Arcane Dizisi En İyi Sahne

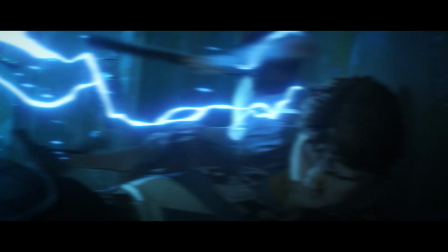Uğursuzluk ya da ölüm anlamlarını açıklamama gerek yok aslında.
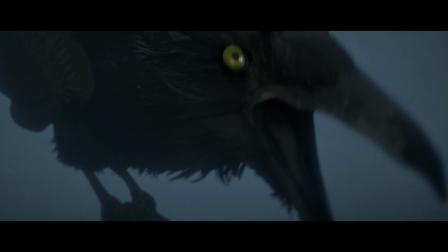Fakat değişim kısmını biraz açayım. Dizideki kargalar Jinx'in dönüşümünü sembolize ediyor.
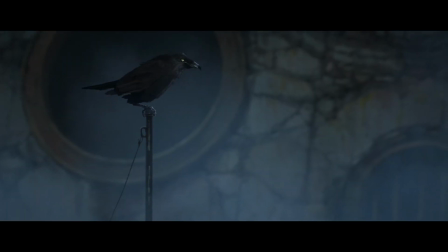Bu sahnede Jinx ablasını gördüğünde tekrar Powder karakterine dönecekken kargayı görüyoruz ve ardından Jinx ortaya çıkıyor.
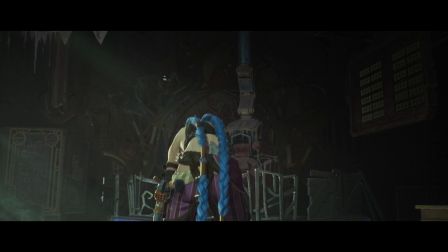Eskiden ablası ve arkadaşlarıyla oynadıkları bu oyun salonuna tekrar döndüğünde yine geçmişteki halini, yani Powder'ı hatırlıyor ve ne görüyoruz?
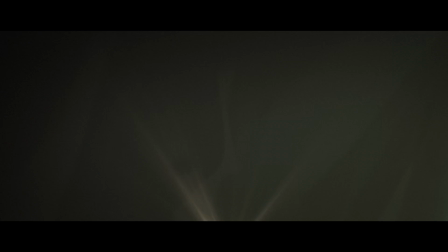Yine bir karga.
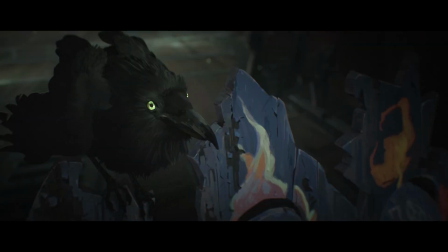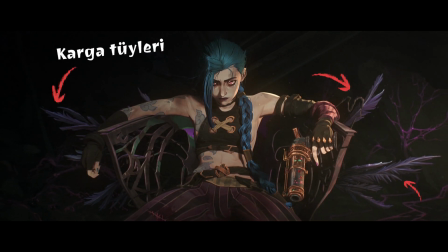Son bölümde Jinx'in sandalyesine baktığımızda da bu karga tüylerini görüyoruz. Çünkü artık Powder yok.
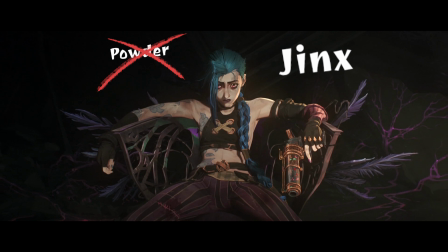Jinx dönüşümünü tamamlamış.
Here's to the new us.
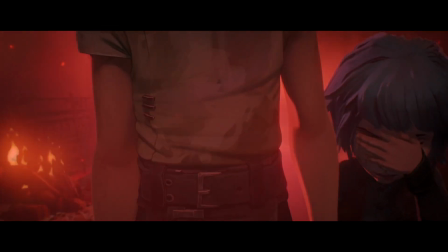Jinx'in yaşadıklarını dizinin ilk 3 bölümünde zaten net bir şekilde görüyoruz.
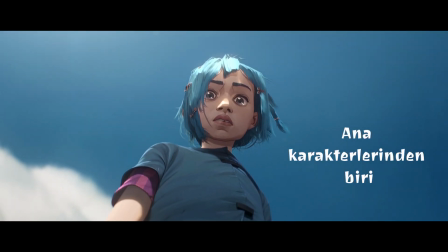Filmin de ana karakteri olduğu için bunlara çok yorum yapmama gerek yok. Ama Echo'nun yaşadıklarını dizide çok fazla görmüyoruz.
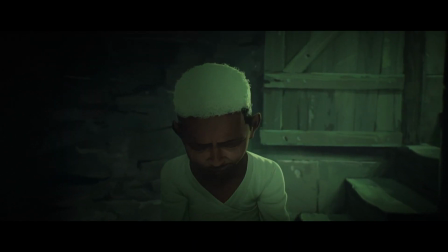Buradaki boşlukları bizim doldurmamız gerek.
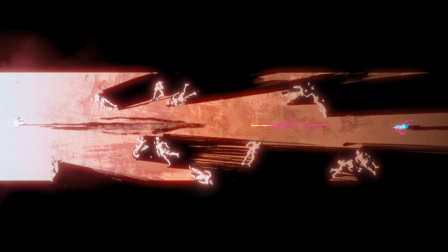Echo ve Powder'ın çocukken daha mutlu ve iki şehir arasındaki savaştan çok da haberleri olmadan yaşadıklarını görüyorduk.
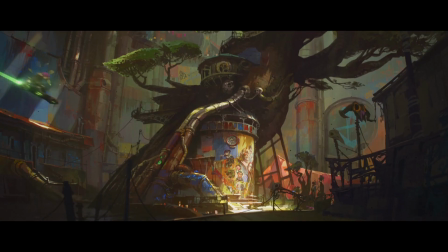Şu an ise kendilerini savaşın içinde bulan insanlara dönüşmüşler. Echo yaşadığı kayıplar yüzünden içinde bulunduğu dünyayı değiştirmek istiyor.
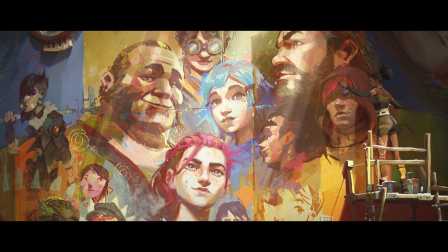Buna eylemleriyle katkı sağlamak istiyor. Kendi büyüklerinden gördüğü gibi o da halkını korumak için güçleniyor, örgütleniyor ve gelişiyor.
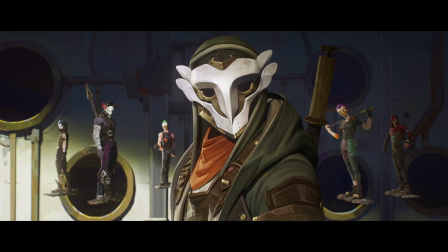Zaten filmde Firelight'ların liderini gördüğümüz şu sahnede maskenin ardındakinin Echo olduğunu anlamışsınızdır.
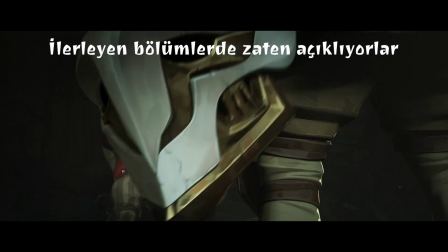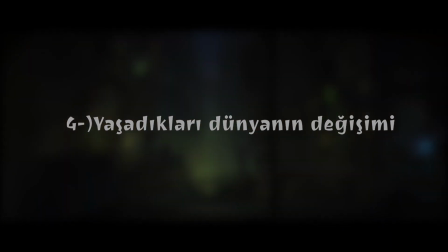You look good for a dead girl.
Zaun ve Piltover birbirine zıt iki şehir.
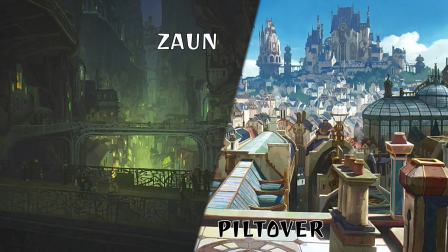O zaman olduğu gibi günümüzde de aynı şekilde.
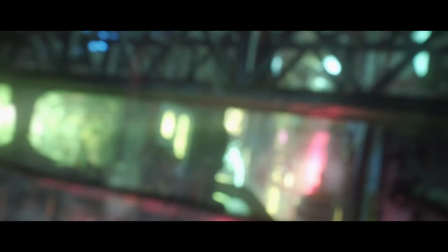Piltover gelişen teknolojisiyle çok daha zenginleşmiş, Zaun ise Silco'nun kontrolü ele almasıyla daha da güçlenmiş.
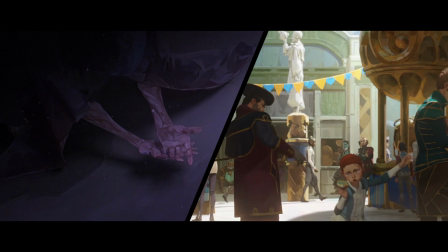Ama aslında aralarındaki uçurum çok daha artmış.
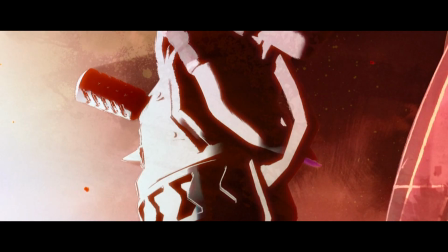Bunu animasyondaki sahnelerde geçmişe baktığımız sahnelerin aydınlık, günümüzdeki sahnelerin karanlık olmasıyla da biraz desteklemişler.
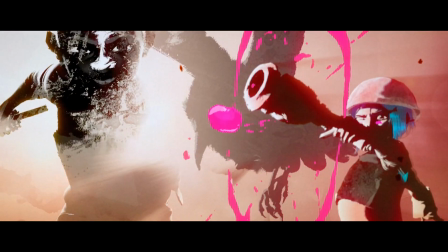Bu tabii ki Echo ve Powder'ın bakışını da yansıtıyor. O dönemde dünyaları toz pembeydi ve çocuksu bir mutluluk içerisindelerdi.
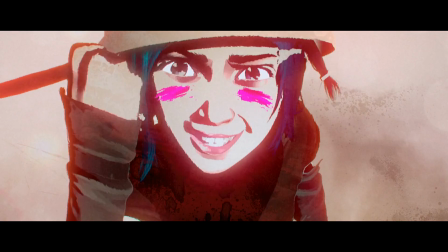Echo, Jinx'e baktığında Jinx'i görmüyor. Bu oyunu oynadığı zamanlarda bağ kurduğu Powder'ı görüyor.
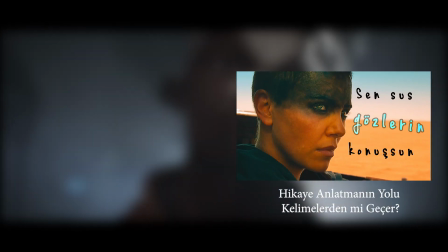Bundan önceki kelimeler olmadan hikaye anlatmak videomda da bahsettiğim her şey bu sahnede mevcut aslında.
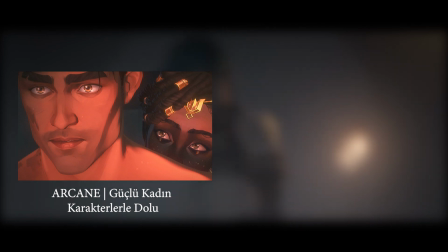Kadın karakterlerin Arcane'de nasıl yazıldığıyla alakalı bir video da vardı. Güçlü kadın karakterlerin eylemleri filmi değiştirmeli.
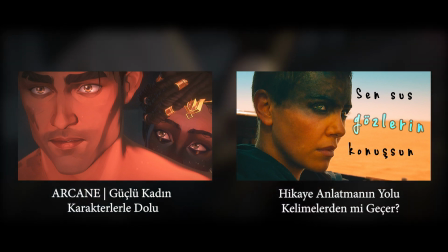Yaptığım bu iki videonun karışımı olan bir sahne aslında bu.
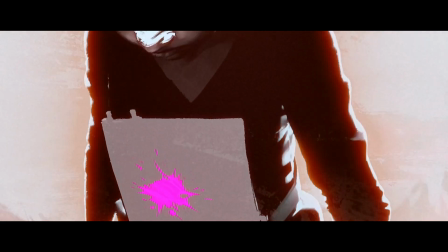Çocukluğunda Powder, büyüdüğünde ise Jinx, Echo'nun limitlerini zorlayarak onu daha güçlü bir karakter haline getiriyor.
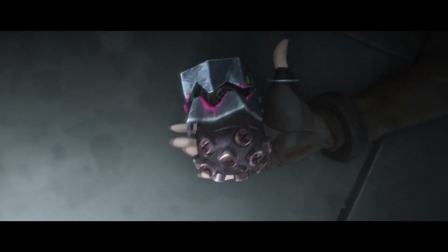Bu düşüncelere dalan Echo, Jinx'in hatırlatmasıyla kendine geliyor. O artık Powder değil.
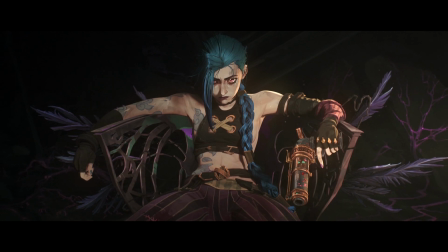Çünkü Powder çoktan gitti ve yerini Jinx aldı.